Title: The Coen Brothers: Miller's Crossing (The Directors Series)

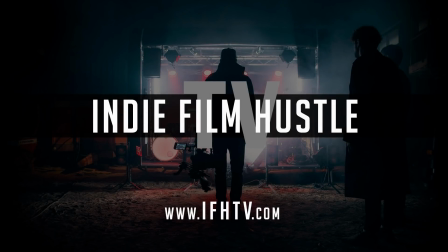[0:04]
Today's show is sponsored by Indie Film Hustle TV, the world's first streaming service dedicated to filmmakers, screenwriters, and content creators.
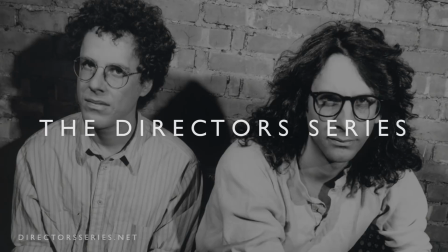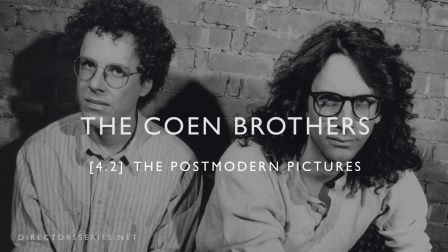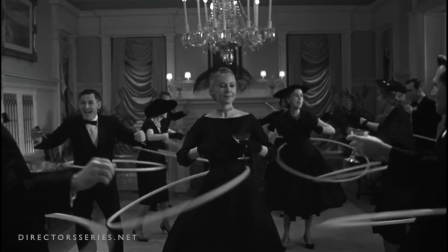[0:23]
In his book Postmodern Hollywood, author M. Keith Booker describes the idea of a postmodern film as viewing the past not as the prehistory of the present,
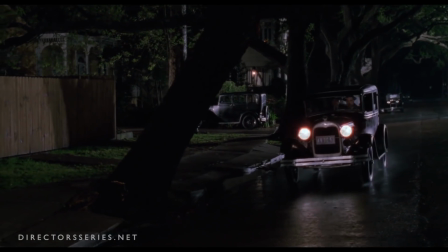[0:31]
but as a warehouse of images to be raided for material.
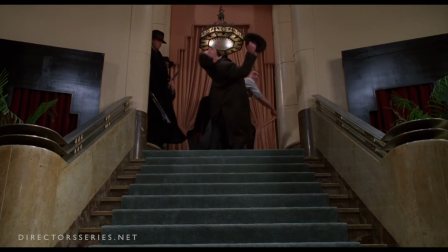[0:36]
This notion certainly applies to the triptych of films that the directors Joel and Ethan Coen delivered during the first half of the 1990s.
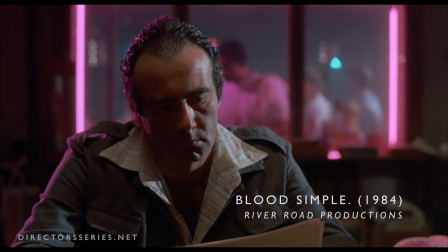[0:42]
After the neon noir Blood Simple and the cartoonish absurdity of Raising Arizona,
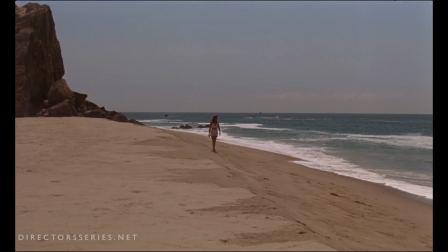[0:47]
the brothers capitalized on their insurgent momentum by lining up a trio of increasingly ambitious projects, all marked by a distinct aesthetic that film critic Donald Lyons would call
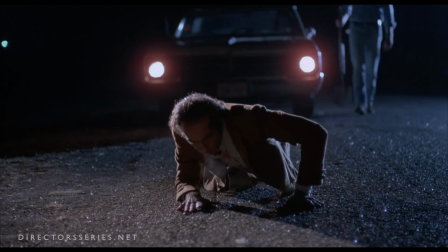[0:57]
retro-surreal. Whereas their previous two efforts could be contained within separate little boxes pertaining to their genre, these three films,
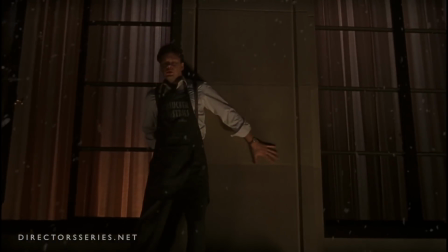[1:04]
Miller's Crossing, Barton Fink, and The Hudsucker Proxy, would establish a key distinction within their artistic voice,
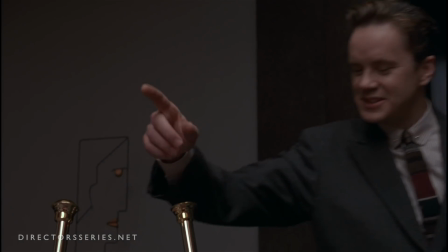[1:11]
a steadfast refusal to be easily boxed in by marketing desires and critical expectations.
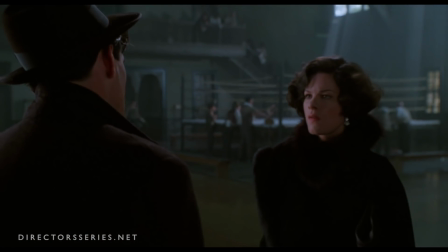[1:17]
Starting here, the brothers' work would blend disparate genre elements that tell a decidedly non-genre story.
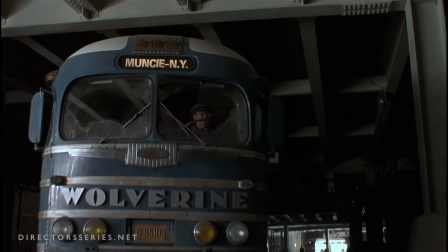[1:23]
In keeping with conventional definitions of the word postmodern, the Coens built their next three films by appropriating the iconography of old Hollywood,
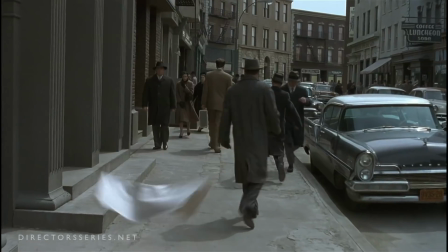[1:30]
Art Deco, and other vestiges of mid-century Americana as a kind of visual shorthand,
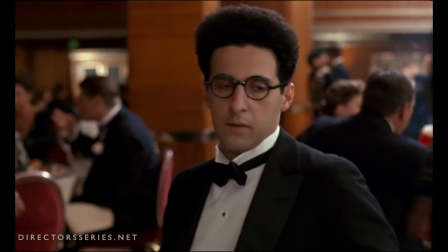[1:36]
recontextualizing them to tell original stories with a modern sensibility. In using this approach,
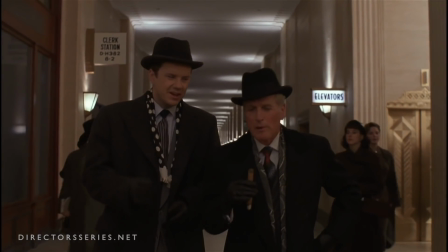[1:41]
the Coens further enforced the foundations of their career with a stylistic framing that favored writing and idiosyncratic wit over visual hooks.
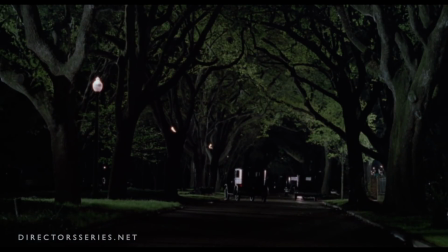[1:49]
As a result, these three films, and arguably their subsequent releases up until today,
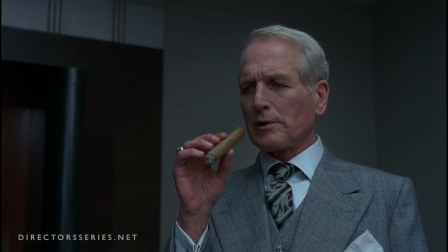[1:54]
have gained a remarkable timelessness that fuels their aftermarket longevity and cult appeal.
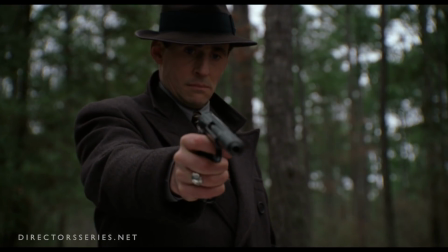[2:01]
The Coens' third feature film, Miller's Crossing, would up the ante in nearly every department to become their most ambitious film to date.
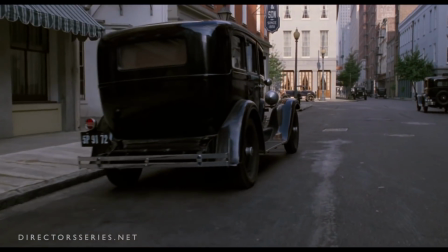[2:09]
Their infamously labyrinthine gangland tale about shifting loyalties and reckless
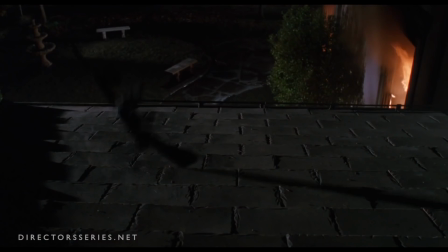[2:14]
violence pulled inspiration from a variety of sources like Akira Kurosawa's Yojimbo,
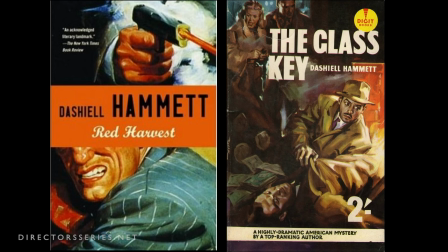[2:19]
Sergio Leone's A Fistful of Dollars, and the Dashiell Hammett novels Red Harvest and The Glass Key.
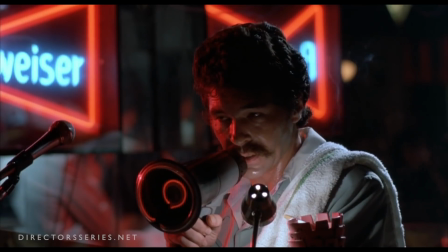[2:25]
Hammett, if you'll remember, was the writer who coined the phrase Blood Simple, which the Coens appropriated as the title for their debut feature.
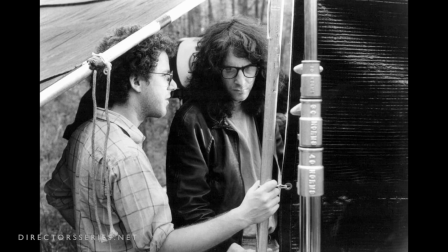[2:32]
Indeed, the plot is so complicated that during the scripting process, Joel and Ethan managed to write themselves into a corner.
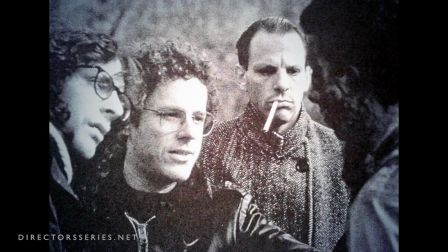[2:38]
To break through their writer's block, they did what so many writers find it unbearable to do.
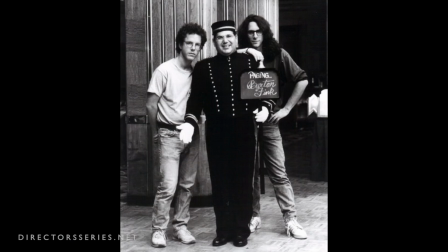[2:43]
They walked away. They embarked instead on a diversionary project called Barton Fink, which we'll get back to in a moment.
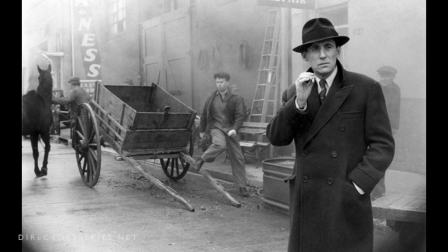[2:50]
This action served as something of a palate cleanser, allowing Joel and Ethan to return to the writing of Miller's Crossing with a fresh eye.
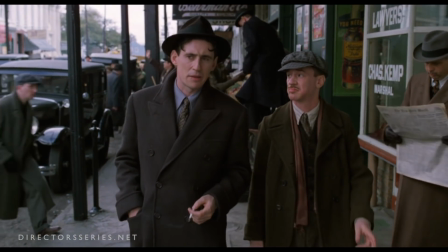[2:56]
Joel and Ethan also produced the film, was shot in New Orleans on a $10 to $14 million budget.
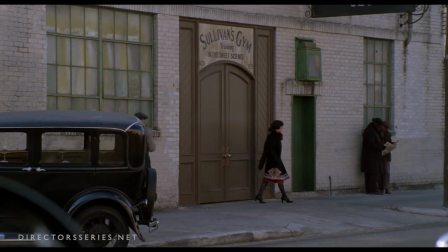[3:02]
Miller's Crossing is set in an unspecified American city, circa 1929,
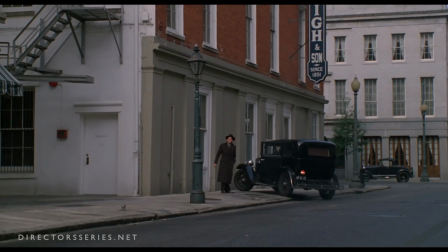[3:07]
and the Coens specifically chose New Orleans for its untouched Jazz-Age architecture.
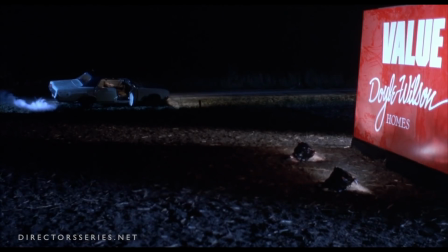[3:12]
Mirroring the dark, subtly humorous tone of Blood Simple,
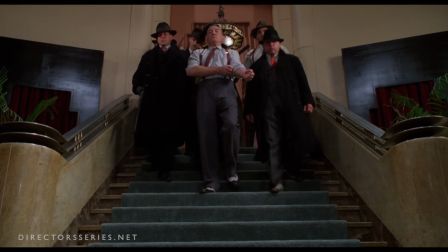[3:15]
Miller's Crossing derives a great deal of sly comedy from the over-serious and impassioned performances of its cast.
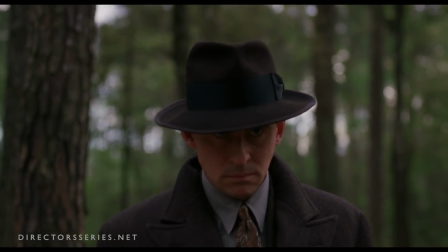[3:22]
Gabriel Byrne plays the primary protagonist Tom Reagan, a brutish enforcer to Albert Finney's Irish mob boss Leo O'Bannon.
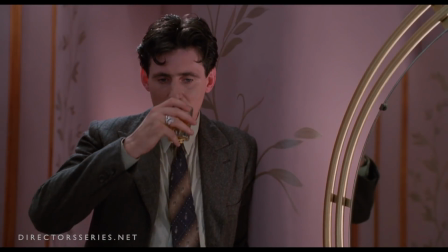[3:29]
His unconventional everyman physicality makes for an ambiguous hero.
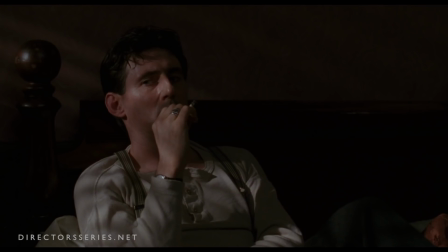[3:33]
His dark eyes cloud his intentions, and we can never quite tell if he's angry, sad, or drunk.
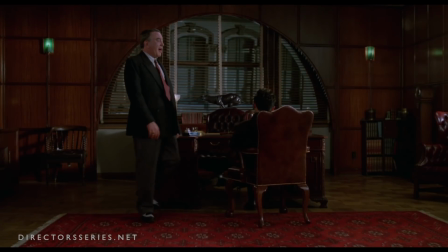[3:39]
Most of the time, it's a combination of the three. Leo's existing friendship with Reagan makes for a compellingly conflicted antagonist, a tough,
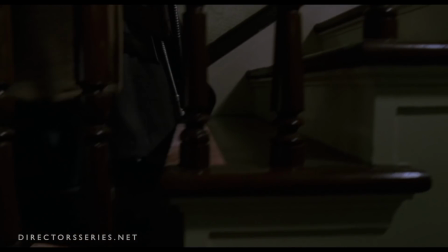[3:46]
lively son of a bitch who's given a real chance to shine during a masterfully orchestrated home invasion sequence.
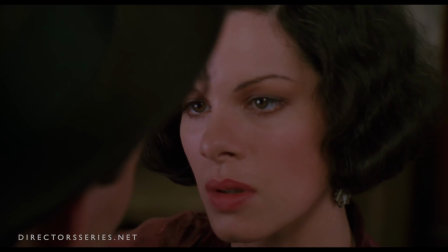[3:54]
To add to their already conflicted business relationship, both men are romantically entangled with Marcia Gay Harden's slinky femme fatale character, Verna Birnbaum.
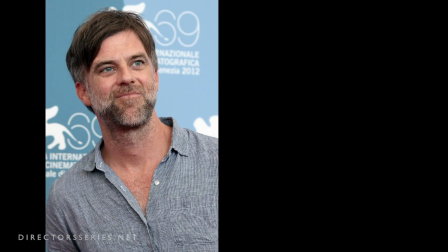[4:03]
Like their cinematic peers Paul Thomas Anderson, or Wes Anderson,
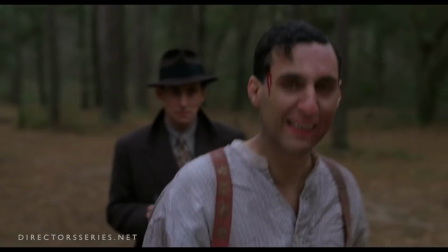[4:07]
part of the Coens' distinct directorial stamp is the continuing cultivation of a small repertoire of performers.